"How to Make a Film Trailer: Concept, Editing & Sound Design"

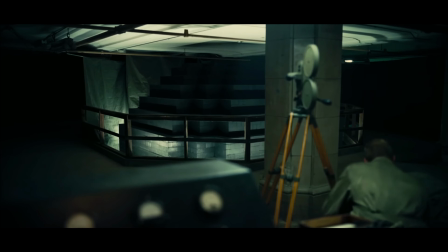[4:12] And I know what it means if the Nazis have a bomb.
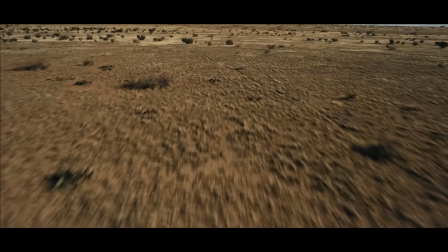[4:21] They have a 12-month head start. 18. How could you possibly know that?
Now, as you can see in this section of the trailer, they start to reveal the premise of the movie. So the audience at this point starts to understand what the film is going to be about. In fact, they come right out and say it.
We are at war with the Nazis, and we're in a race to build this bomb.
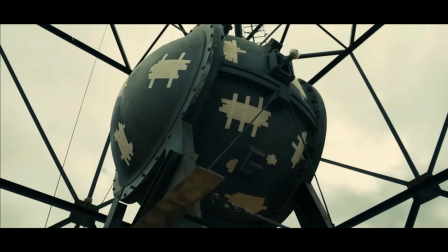[4:39]
Now, the audience starts to understand that there's a significant urgency to do this, and this movie is going to be about the race to create the atomic bomb. It's not about Normandy, it's not about Hitler, it's not about any of that stuff. It is about the atomic bomb. And another great example of this is what they did in the Interstellar trailer. Let's take a look at the introduction section and break down how they did it.
This world's a treasure.
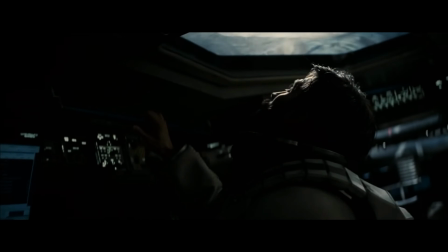[5:00] But it's been telling us to leave for a while now.
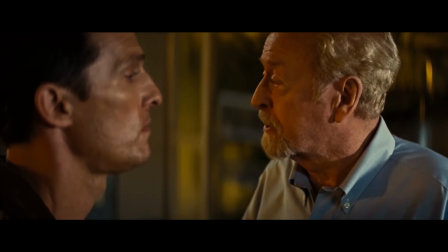[5:04] Your daughter's generation will be the last to survive on Earth.
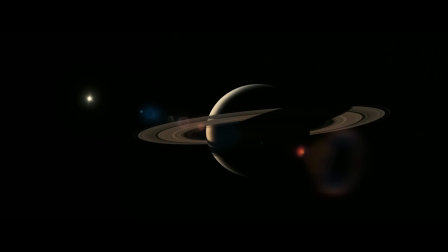[5:10] You're the best pilot we ever had. Get out there and save the world. Everybody ready to say goodbye to our solar system? To our galaxy? Here we go.
Again, they do a great job at telling you exactly what this movie is going to be about.
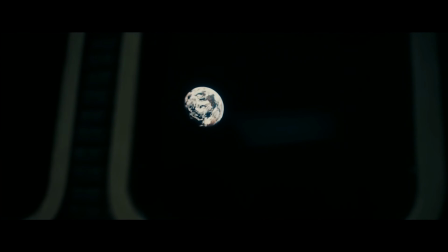[5:30]
You have an understanding that this really good pilot needs to leave the Earth and go save the world.
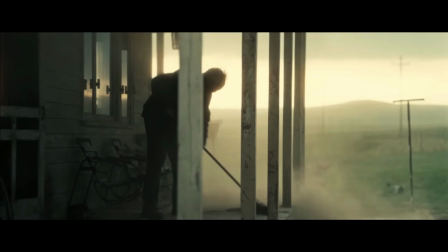[5:35]
Now, obviously, Interstellar is a lot deeper than that, and I'm sure your film is too. Within that next 20 to 40 seconds, there's no way that you're going to get exactly what this movie is going to be about, every emotion, every feeling. You're not trying to do that. What your goal is to give them a good understanding and lay it out in plain language.
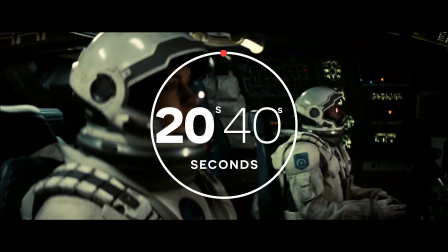[5:53]
What is this film about? You got 20 to 40 seconds to let your audience know. And try your best to come from a place where the audience is coming from. And try not to know anything about your film. And I know that's hard, but try to make it as digestible as possible and show somebody who has no idea about your film within that next 20 to 40 seconds and let them tell you what the film is about.
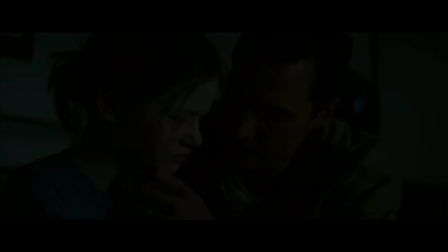[6:16]
Show them that little piece, that little section, and ask them if they can recite it back to you. What is my film about? And that's a great indication to know if your trailer is heading in the right direction. The third section of the trailer I like to call the rising tension.
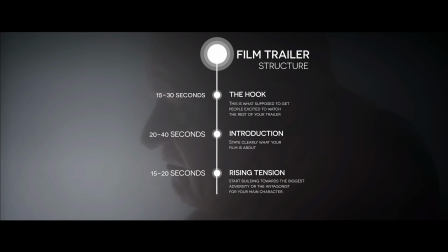[6:31]
This is where you kick it up a level in the trailer and you really start building towards the biggest adversity or the biggest antagonist to your main character. Let's jump back into the Dune trailer for a second and see how they start building their tension.
Arrakis is a death trap.
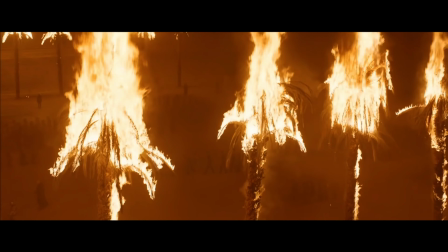[6:47] Kill them. This is an extermination.
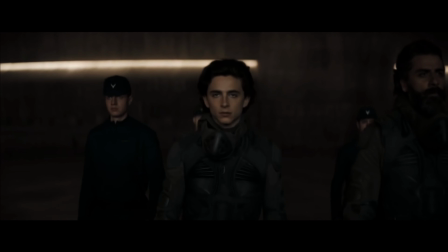[6:54] They're picking my family off one by one. Let's fight like demons.
In the trailer, they say that this planet that they're going to is a death trap. And then our main character says, this is an extermination. So you start to get this idea that there's this battle happening.
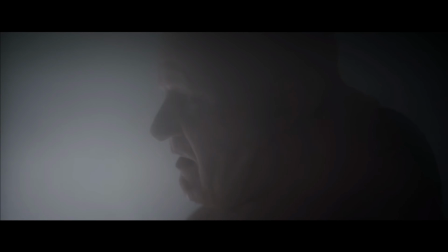[7:13]
And they start giving you a glimpse of who our antagonist is and how our main character starts to react to that. Now, let's jump back into the Oppenheimer trailer and see how they handle this section.
Why?
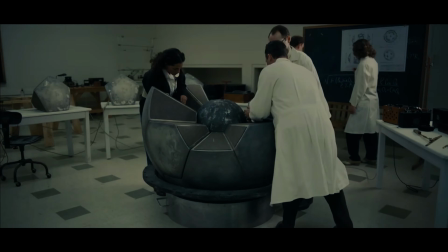[7:24] Why? How about because this is the most important thing to ever happen in the history of the world?
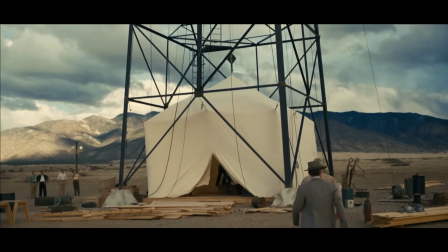[7:31] You're the great improviser, but this you can't do in your head.
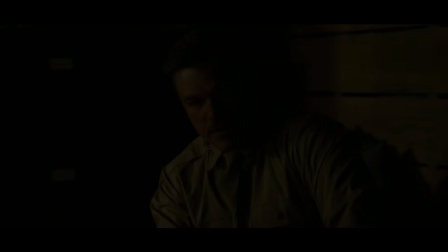[7:38] Are we saying there's a chance that when we push that button, we destroy the world?
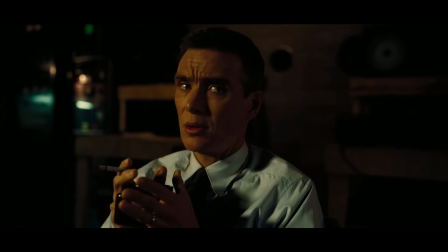[7:44] Chances are near zero.
In this section, they clearly say that this is the most important thing to ever happen in the history of the world.
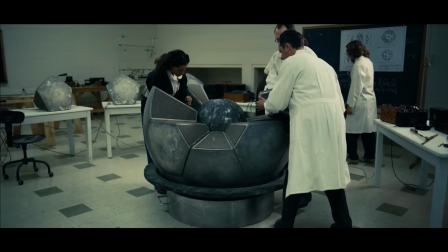[7:54]
Now, if that's not something that'll build the tension in your movie, I don't know what will. Then they also introduce this issue of, can this character figure this out?
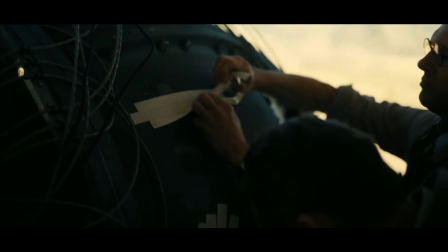[8:03]
And a very important detail of how they edited this trailer was closing the section out with the unknown. They have no idea what's gonna happen once they detonate this bomb. So when you're editing this section of your trailer, there's a few things that you have to keep in mind.
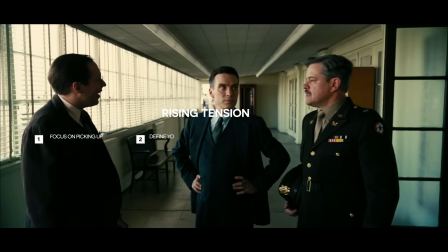[8:15]
Number one, the pacing needs to start picking up.